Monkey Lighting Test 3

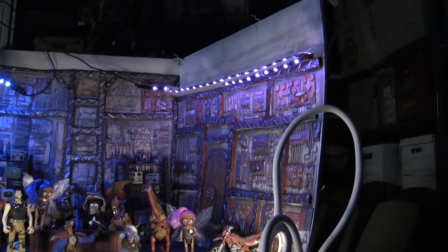[4:21]
You can see there's the whatchamadoodles, the little dollar store
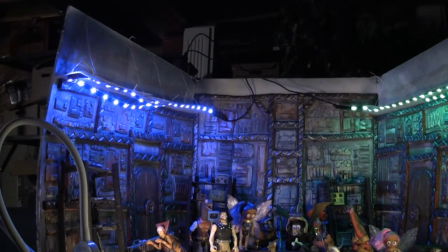[4:30]
LEDs up at the top of the set, just to give some dynamics to the lighting,
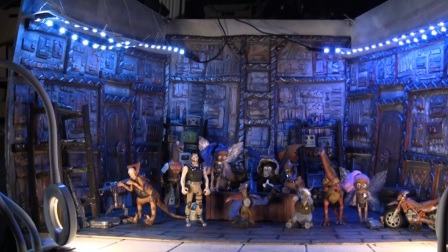[4:36]
and I've got them out of sync with each other so that they change color at different rates,
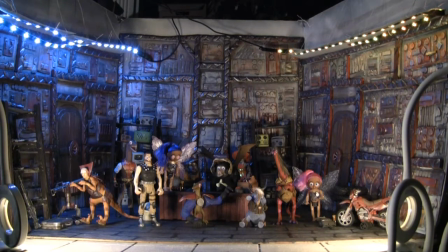[4:44]
so that it gives a little bit more dynamics to the background, which I kind of like the look of.
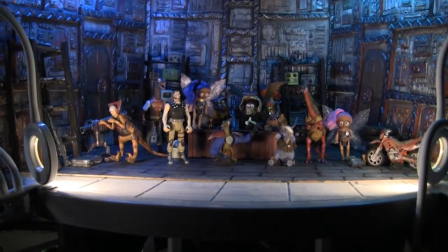[4:53]
And when you're just zoomed in on the set and you don't see them, it just creates a nice little background.
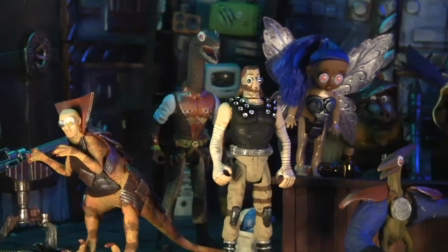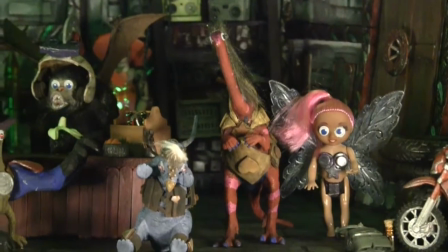[5:06]
the ring lights that I got there without the diffusers on gives it a
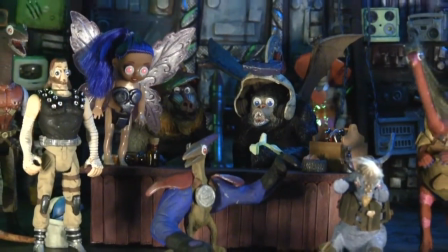[5:14]
little cold, sort of harsh lighting.
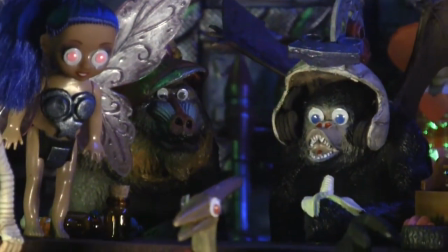[5:21]
Gives it a very artificial feel, like you're on a grungy, beaten-up space station.
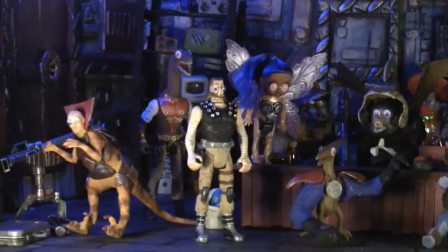[5:27]
These guys aren't on the... This pawn shop's not located in
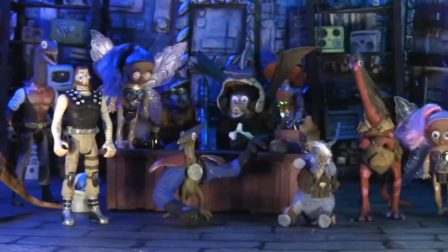[5:33]
the best space station in the universe.
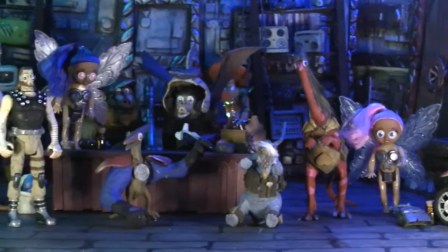[5:38]
It's a kind of beaten-up, grungy space station. This show should be fun.
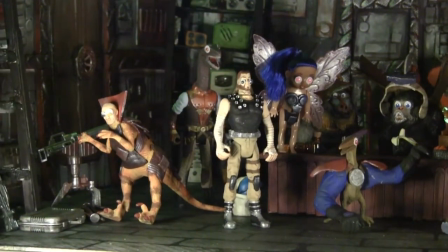[5:45]
I'm looking forward to making it. Just to be silly.
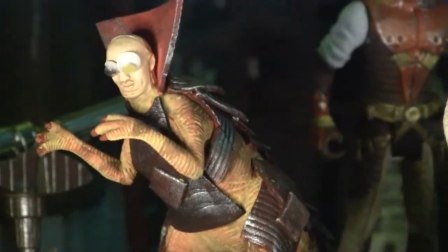[5:52]
This guy I like. Dr. Velocimaster. I'm not evil, I'm just voiced like I'm evil.
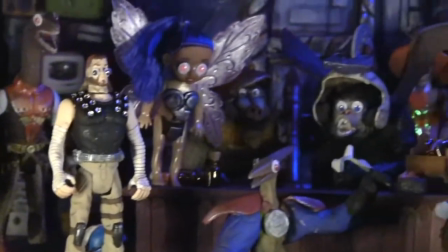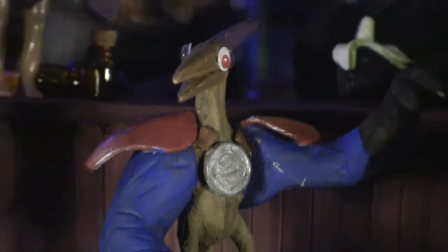[6:07]
This guy is my favorite. I just love the look of that character.
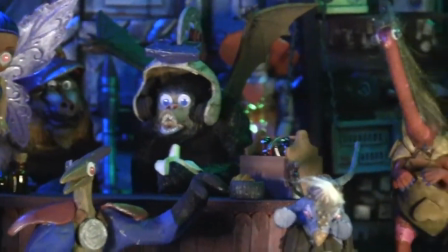[6:12]
He's just... it's so hilarious. Yeah, so here we go. Sneak preview of the cast.